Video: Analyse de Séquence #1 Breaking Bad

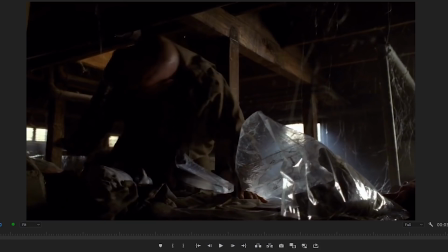(12:10)
Je viens de remettre au début et vous avez pu constater la force de l'ironie dramatique telle que je vous l'expliquais. Vous avez vu la tension que ça crée. En plus, Bryan Cranston joue vraiment très très bien. Donc, vraiment une super séquence.
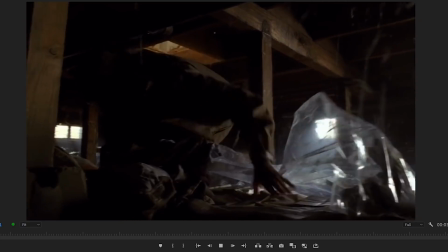(12:22)
Alors, elle s'ouvre sur un plan moyen de Walter qui est en train de chercher les billets dans le sous-sol.
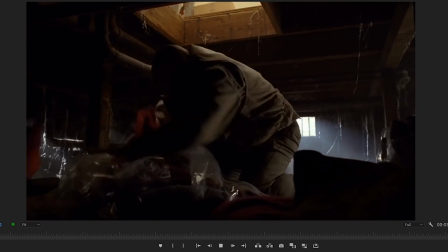(12:28)
C'est un plan qui est très fonctionnel et j'ai pas grand-chose à dire dessus. Puis ensuite, la séquence va vraiment s'amorcer avec deux gros plans.
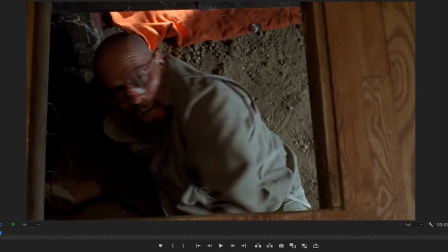(12:36)
Donc, ce premier gros plan qui est une vue subjective de Skyler qui regarde Walter à travers cette lucarne qui permet d'accéder au sous-sol, une lucarne qui va être très importante par la suite, on le verra. Donc c'est une vue en plongée de Walter, et on a le plan inverse, qui est une vue en contre-plongée de Skyler,
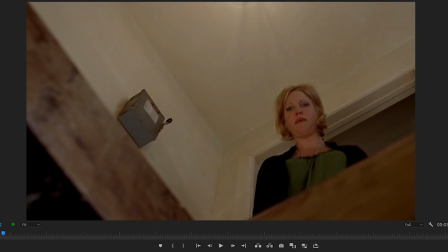(12:53)
toujours vue par la lucarne, donc là c'est le point de vue de Walter. Je dis que ce sont des vues subjectives parce qu'en fait, vous allez le voir, la caméra tremble,
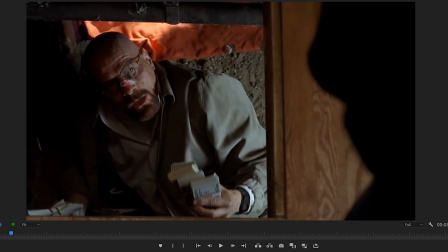(13:01)
donc ça vraiment c'est volontaire dans la mise en scène, c'est vraiment pour montrer que ce sont des points de vue subjectifs. Et donc là, il y a un petit dialogue qui s'amorce entre les deux. Walter lui demande où est l'argent. Skyler ne comprend pas.
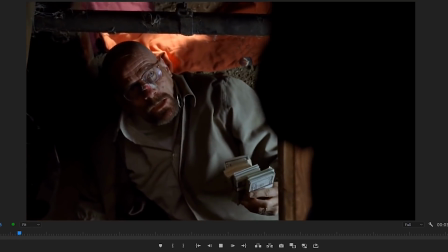(13:14)
Elle bégaye, elle panique.
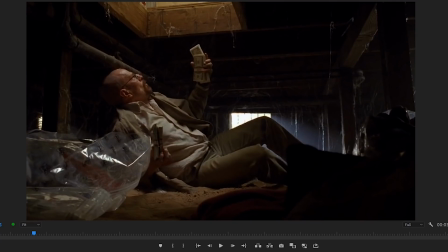(13:19)
Hop. Et ensuite, on passe sur un plan moyen, à nouveau, qu'on a filmé en vue de profil et qu'on a filmé depuis le sous-sol. Moi, j'ai interprété toute cette séquence avec le sous-sol comme étant une métaphore du milieu de la pègre dans lequel évolue Walter.
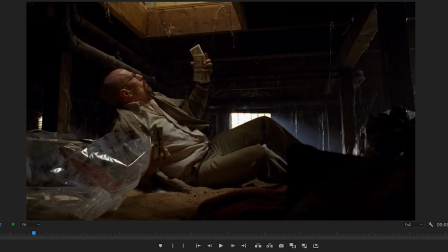(13:36)
En plus, on remarque qu'il est tout seul dans ce sous-sol, que Skyler ne descendra jamais dans le sous-sol. Et il se trouve que tout au long de la saison, Skyler finit par s'impliquer dans le petit trafic de Walter, mais en fait, elle s'implique très très peu.
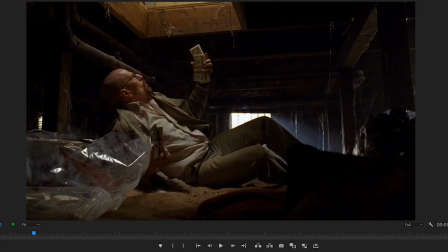(13:53)
Elle fait que blanchir de l'argent. Elle refuse la plupart du temps de savoir vraiment ce que fait Walter. Et vous voyez, tout ça est mis à l'image avec ce plan. Walter seul dans son sous-sol. En plus de ça, il est filmé vue de profil dans la signification des angles de caméra.
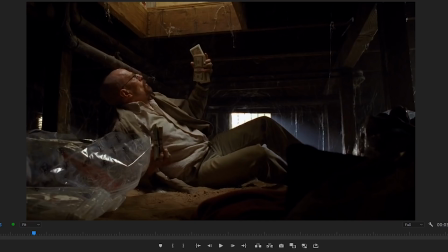(14:11)
Une vue de profil, c'est un personnage qui ne donne pas ses intentions, c'est un personnage qui cache quelque chose. Et à ce moment précis, Skyler n'est pas au courant des menaces qu'a subies Walter, donc en fait, elle ne sait pas pourquoi Walter est en train de péter un plomb.
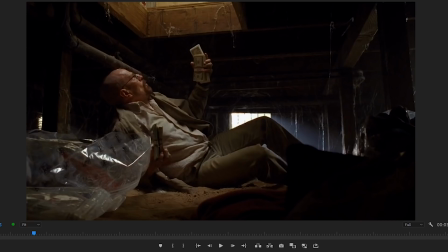(14:24)
Et ensuite, on le filme en plan moyen, parce que ça va nous permettre d'avoir la gestuelle du personnage, ça va nous permettre de le voir péter un plomb, on va le voir battre des pieds,
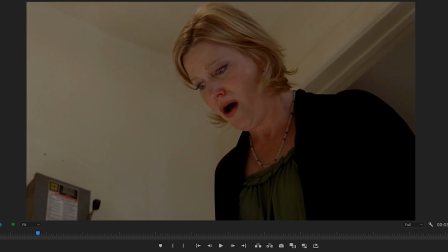(14:32)
secouer ses bras, vous voyez. Et ensuite, on repasse sur un plan, un gros plan, qui est cette fois un petit peu plus serré autour de l'actrice pour vraiment capter l'émotion, et on le filme en vue de trois quarts. La vue de trois quarts, en termes de signification, c'est un personnage qui ne s'implique pas. Vous voyez que c'est quand même assez raccord avec ce que je vous disais avec Skyler juste avant.
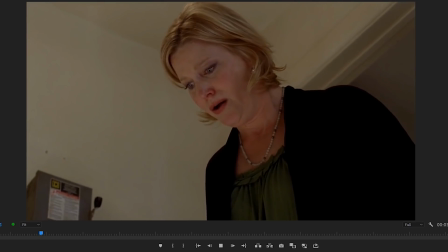(14:52)
Donc là, elle panique, elle bégaye,
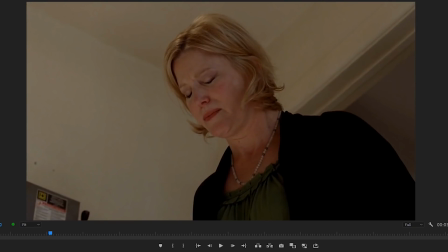(14:55)
elle va lui expliquer qu'elle a donné l'argent à Ted, et ensuite on va filmer la réaction de Walter en gros plan.
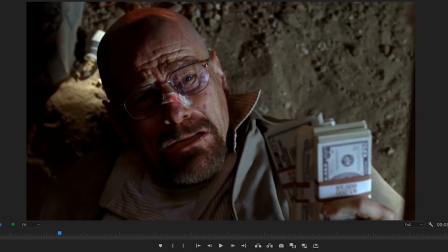(15:02)
Vous voyez, là on passe sur Walter en gros plan, juste pour vraiment capter son émotion.
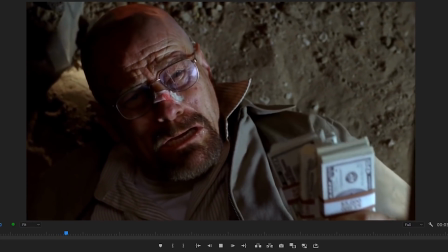(15:07)
Et ensuite, on repasse sur la contre-plongée de Skyler.
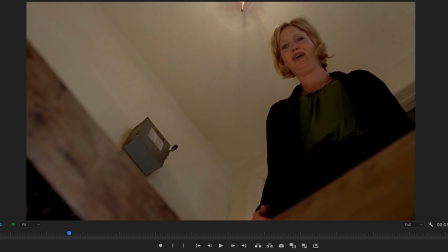(15:14)
Alors, cette contre-plongée, pour moi, elle est un petit peu particulière. C'est, en fait, c'est un peu plus que le point de vue de Walter, parce qu'en fait, le personnage de Skyler est enlaidi. On voit son double menton. Et si vous voulez, dans la saison 4,
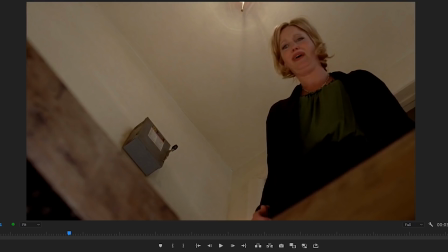(15:29)
la relation entre Skyler et Walter, elle est très compliquée, puisqu'en fait, Skyler et Walter finissent par divorcer, je crois. Enfin, en tout cas, ils se séparent, ils font chambre à part. Et en fait, ils cohabitent pour leur fils qui est handicapé, et également pour maintenir, si vous voulez, le secret autour de la famille.
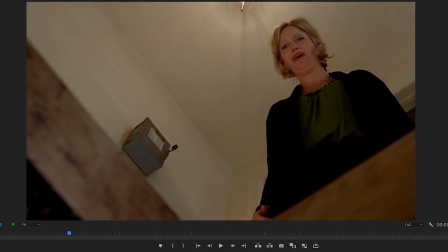(15:47)
Parce qu'en fait, Skyler finit par être au courant, et elle a bien conscience que si elle se séparait de Walter, eh ben, ça paraîtrait louche. Donc en fait, ils restent ensemble, si vous voulez, pour préserver leur fils, mais également préserver leur couverture.
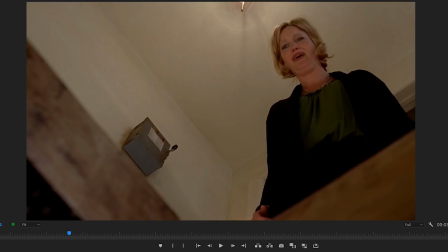(16:01)
Et là, pour moi, j'ai interprété ce plan comme le point de vue d'un mari qui aimait sa femme et dont le point de vue sur sa femme est en train de passer vraiment de l'amour à la haine. Et c'est pour ça que le personnage est enlaidi.
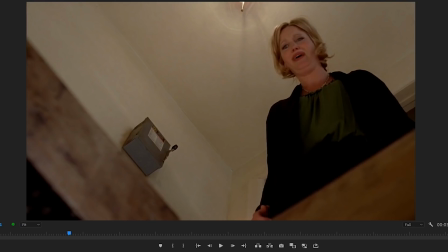(16:18)
Parce qu'en fait, à ce moment-là, Walter, il s'attendait à ce que l'argent soit en sous-sol. Et c'est Skyler qui l'a dépensé. Donc on a vraiment une... Il y a de la rancœur, si vous voulez. Il y a de la haine qui se dégage de ce plan. Pourquoi Skyler a dépensé l'argent?
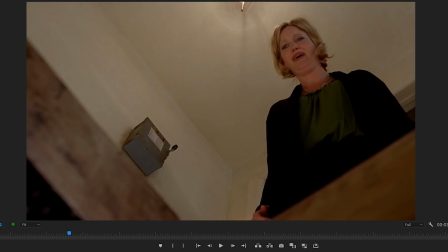(16:36)
Vous voyez, c'est ça que doit se dire Walter. Qu'est-ce qu'elle a fait avec l'argent? Elle va tous nous tuer, en fait, parce que cet argent, moi, je comptais l'utiliser pour nous sauver. Et là, voilà, en fait, elle ne comprend pas la situation dans laquelle je suis. Elle dépense l'argent, vous voyez. C'est ça que doit se dire Walter. Donc, pour moi, c'est bien plus, en fait, qu'une simple contre-plongée sur Skyler.
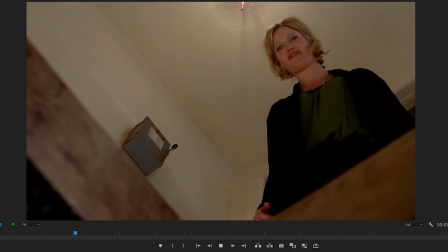(16:56)
Donc là, elle s'explique comme elle peut.
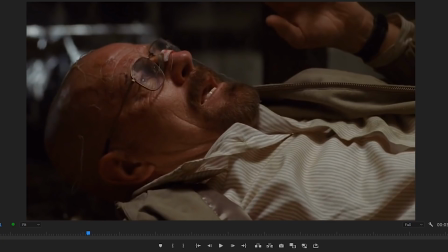(17:01)
Et là, Walter, donc un gros plan à nouveau sur lui... filmé en vue de trois quarts. Je ne crois pas que la vue de trois quarts soit vraiment ici pour dire qu'il y a un manque d'implication, parce qu'il est totalement impliqué dans la situation. Je pense que c'est juste pour montrer voilà, l'acteur qui va ensuite mettre
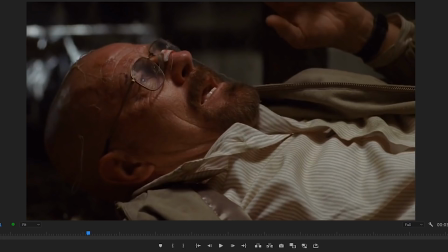(17:18)
sa tête dans ses mains et pencher la tête et commencer à avoir ce rire complètement fou, complètement improbable.
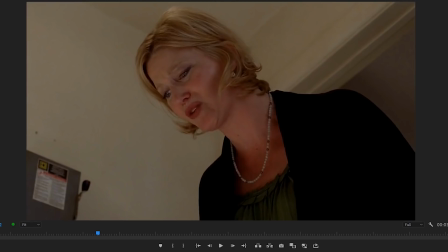(17:29)
Donc Skyler est toujours dans la justification. Elle est là, écoute-moi, j'ai des raisons, je vais t'expliquer. Mais elle n'est jamais dans l'empathie. Elle ne va pas avoir le moindre geste de tendresse
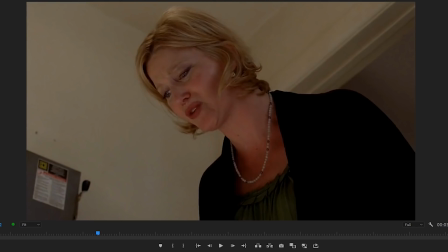(17:44)
ou vraiment d'avoir une volonté de rentrer en contact avec Walter. Elle ne fait ça à aucun moment.
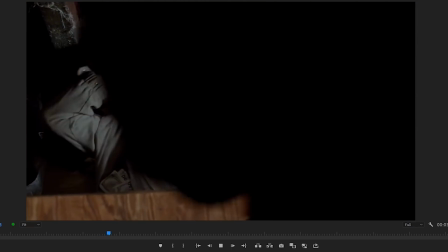(17:50)
Et c'est confirmé ensuite, parce qu'on va voir après, c'est que Skyler s'approche de lui pour vraiment l'observer de plus près, pour le voir péter un plomb,
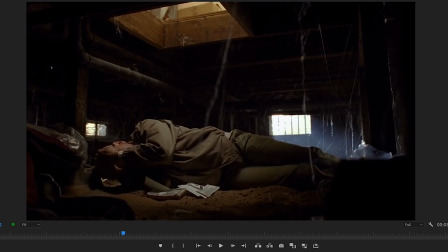(18:00)
mais... elle ne va jamais passer ne serait-ce que la main à travers la lucarne du sous-sol pour le toucher. Vous voyez, le contact humain, c'est très important. Quand vous touchez quelqu'un, vous faites preuve d'empathie. Et là, elle ne le fait pas du tout. Et ensuite, on a ce plan, toujours le plan moyen dans le sous-sol.
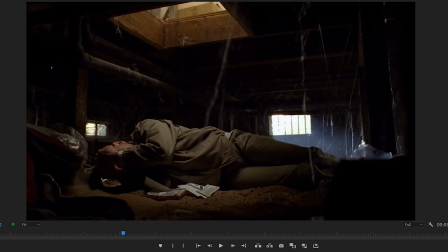(18:17)
On a Walter qui se recroqueville sur lui-même, qui est dans une solitude absolue, et toujours dans ce sous-sol, filmé depuis ce sous-sol. Ce sous-sol qui est son univers. Vous voyez ?
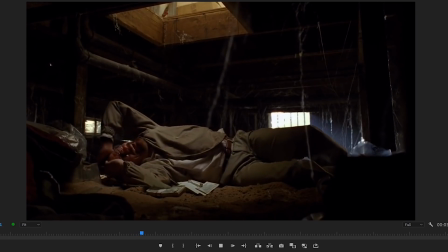(18:34)
Donc là, il commence à péter un plomb, le téléphone sonne.
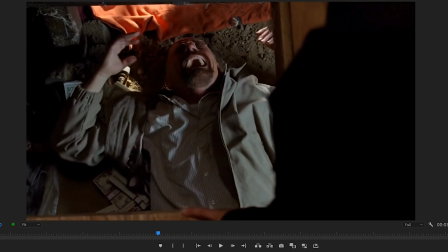(18:41)
Skyler qui l'observe, toujours depuis cette lucarne. Vous voyez, c'est un petit peu comme si elle regardait un film. Hein. Je veux dire, c'est très important dans la mise en scène, cette lucarne. C'est vraiment pour montrer que Skyler est uniquement observatrice. Elle ne s'implique pas du tout dans la situation.
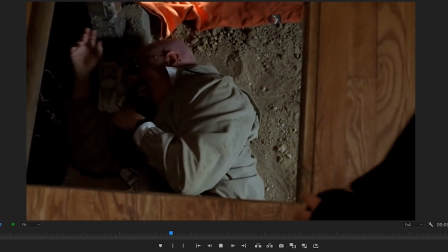(19:00)
Et là, elle se lève. Elle va quitter la pièce.
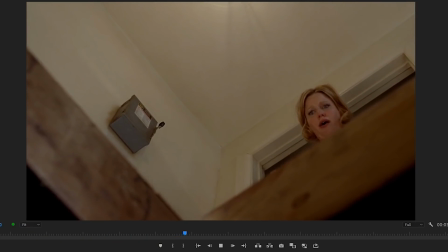(19:06)
Parce que, du coup, sa sœur, Marie, qu'on va voir juste après, là, l'appelle.
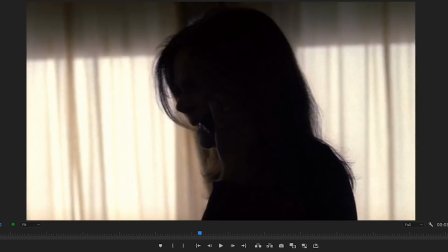(19:10)
Donc, je vais accélérer un petit peu, parce que c'est pas très intéressant. Voilà, donc ça, c'est Marie, la sœur de Skyler, dont elle est très, très proche.
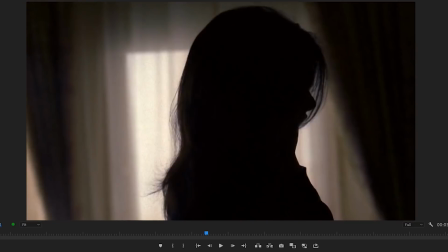(19:17)
Hein. Hop là, j'avance encore. Voilà, elle lui parle.
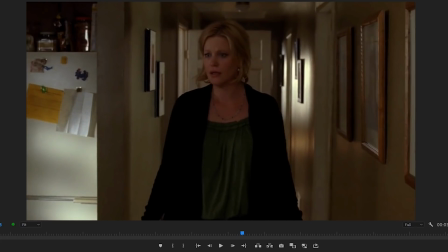(19:23)
Donc, Skyler avance dans le couloir. Bon, là, c'est très fonctionnel, hein, j'ai absolument rien à dire. Elle prend le téléphone.
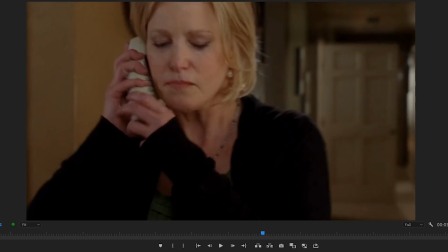(19:29)
Et là, elle dit deux mots qui, pour moi, sont très importants.
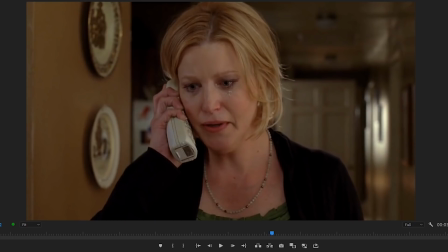(19:37)
Elle lui dit « Marie, je suis là ». Vous voyez ? Là, elle est totalement en empathie avec sa sœur, elle essaye de la rassurer, elle essaye de rentrer en contact avec elle, chose qu'elle n'a absolument pas fait avec Walter.
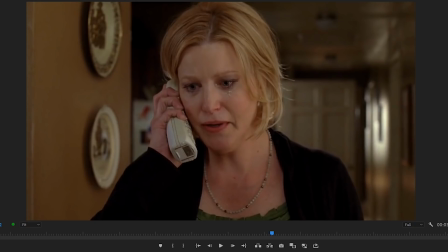(19:53)
Comme je disais, avec Walter, elle était uniquement dans la justification, uniquement dans l'explication. Elle l'a appelé à un moment, quand il a commencé à péter un plomb, mais si vous voulez, elle n'a pas, par ses paroles ou par ses gestes, elle n'a pas fait le moindre pas vers Walter.
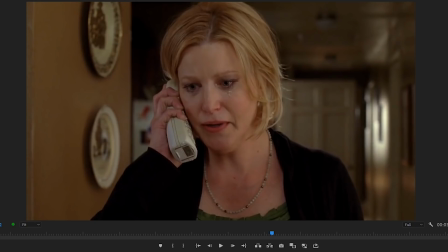(20:11)
Alors que tout de suite, quand sa sœur décroche, elle est là, je suis là, Marie, je suis là pour toi.
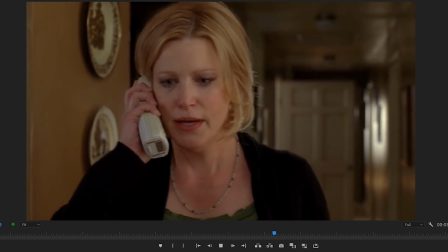(20:17)
Et c'est confirmé par ce qu'on voit juste après, c'est que Skyler sort du cadre.